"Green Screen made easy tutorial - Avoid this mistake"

The vast majority of green screen you've seen in your life, you probably haven't even noticed. Because green screen doesn't suck. You probably just suck at green screen.
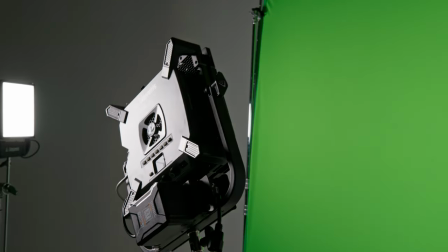In this episode of Film Science, we break down the fundamentals of shooting for green screen and why sometimes it looks so bad. I spent years avoiding learning how to chroma key because I thought it wasn't possible to do well without specialising in VFX. I was mostly wrong.
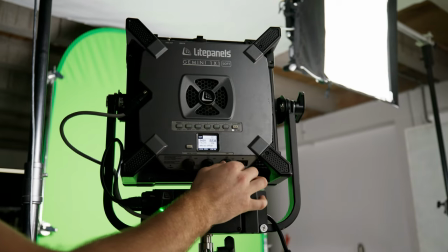By understanding the principles of how to actually shoot for chroma key, it can be a wildly powerful tool and we've used it for a bunch of launch videos and commercials we couldn't have created otherwise.
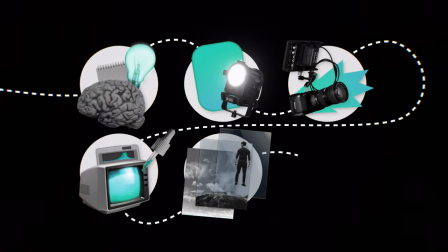Chroma keying is a multi-step journey and there are ample opportunities to make mistakes you pay for in the final product.
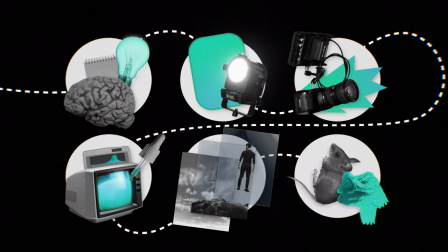In our experience, very few of these problems are caused in post. They're usually shortcuts or mistakes we've made in planning and shooting.
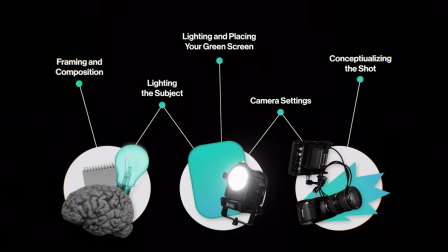When it comes to shooting green screen, there are five things you have to get right. Number one, framing and composition.
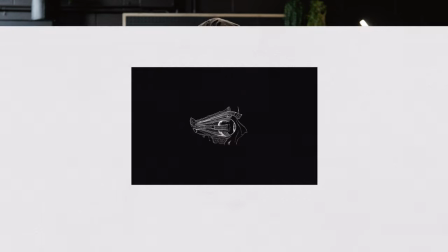We've talked about it before, but the human eye is incredibly complex with a bunch of adaptations that allow us to see in low light and interpret the three dimensional world around us.
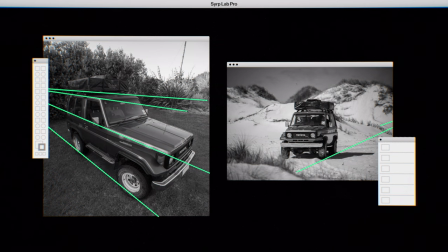But this does mean it can be hard to trick. In every scene and surrounding we can interpret a vanishing point, helping us determine orientation and proximity.
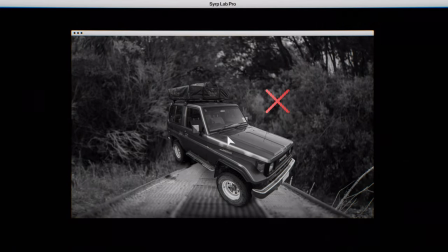This becomes super important when replacing backgrounds or elements in a scene because the framing and perspective have to match.
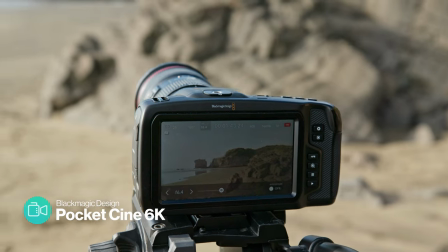So let's test it out. We headed outside to the beach with relatively consistent natural lighting so we could isolate the effect of just the back plate perspective.
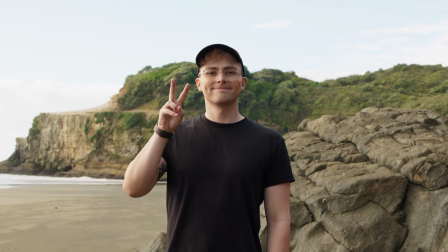If we have our front and back plate perfectly lined up it looks pretty good but as soon as we move the camera on our front plate more
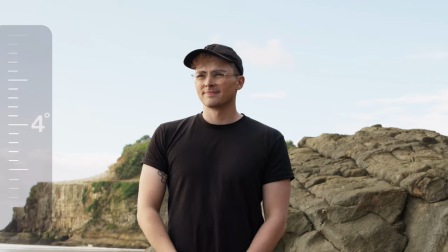than a few degrees we start to notice the perspective on the subject is no longer correct and it looks a bit like a zoom background.
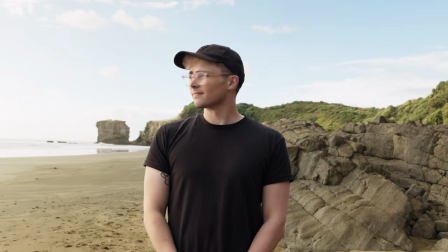This also happens with focal length if we change the distance and even things like aperture.
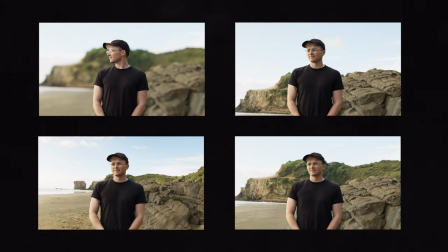For a shot that doesn't look like green screen we want to match our perspective as close as possible. Once you have your frame and everything lines up the next biggest giveaway of bad green screen is the lighting not matching. While it's less immediate than the perspective being wrong, it feels unnatural, a bit weird, and makes it clear that the subject doesn't belong in the environment.
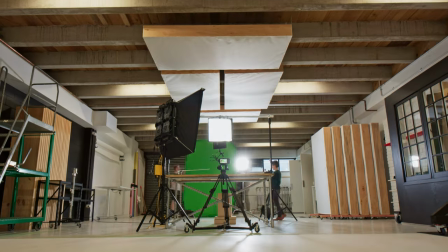Let's test this in our studio.
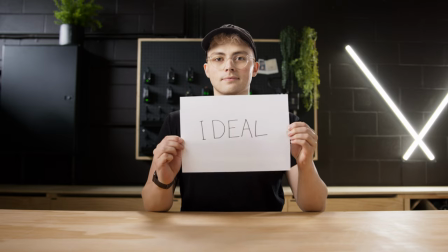When we set everything up consistently the scene composes back together, but when we switch our lights direction it starts to look wrong.
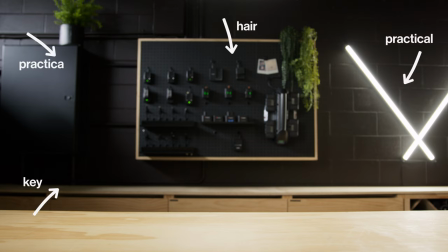The sources of the backplate don't match the sources on our subject.
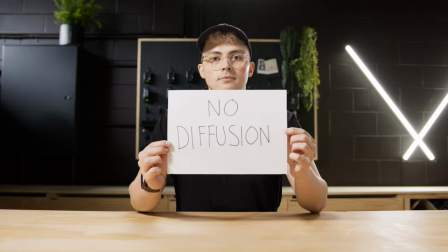Even if it's something a bit more minor, like the tint of the light, the harshness, or even just a missing hair light, you can see the difference. But what if knowing isn't enough? Certain light is hard to replicate, especially outdoors.
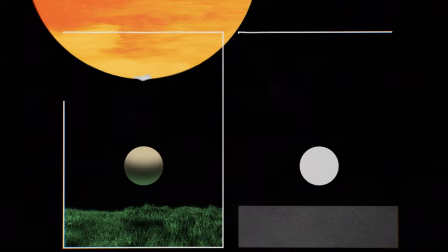The sun is an enormous, incredibly powerful source that's far away and effectively has parallel rays.
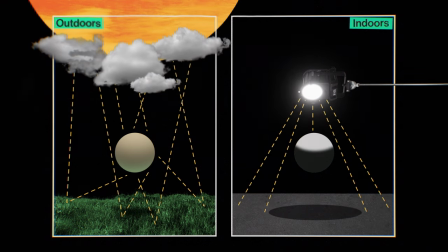This gives almost no fall off, is very soft when diffused by clouds or the environment, and produces shadows that have a particular natural look, one that isn't always possible to perfectly replicate in a studio unless of course you have an aircraft hanger full of light panels but then you probably wouldn't be watching
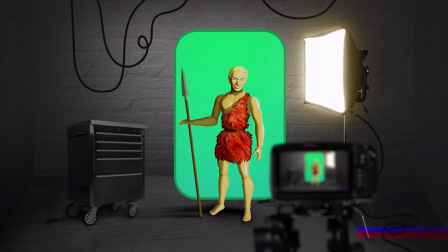this video the way we can get around this is to use green screen to only substitute part of a real environment in the case of set extensions or to film
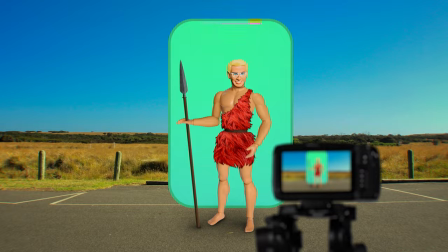our shot in an outdoor environment that matches the finished location as close as possible thinking about sun position and orientation weather conditions and ambient light color will help you match these two environments but in practice we don't do a lot of green screen where we're replacing full environments It's way more common for us to use it as a tool in a scene where we're replacing one element or we need control of an element That would
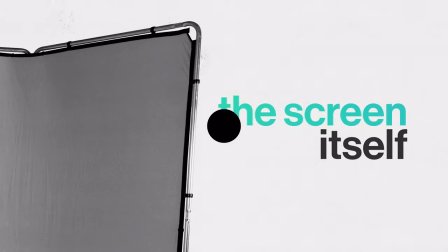be too hard to rotoscope which leads us to number three the screen itself It's not essential that the screen is a particular green Some
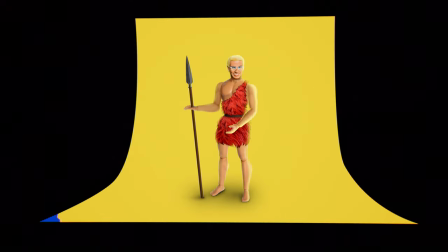productions use blue and Disney even used to use these yellow screens in a sodium vapor process You just need to make sure that the color isn't dominant in your
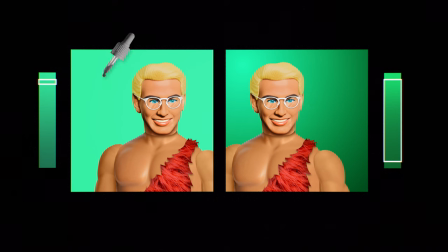subjects What really matters is that the screen represents as small a band of values as possible If we have a wide range of values in our screen,
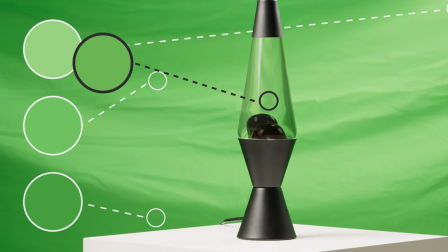it can be difficult for the chroma key process to distinguish whether something is the green screen or a semi-transparent object in front of the screen,
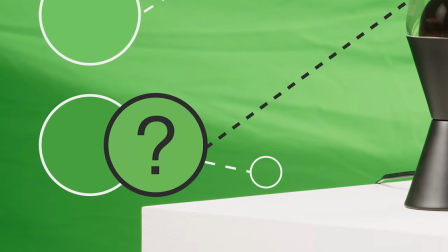like hair or glass.
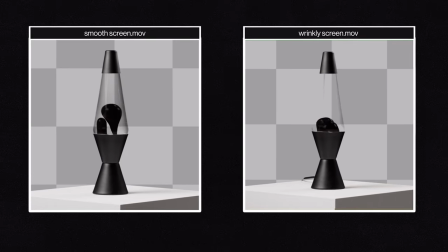Some poor green screen is easy to notice because hair or semi-transparent objects start to clip and disappear in a noticeable and inconsistent way.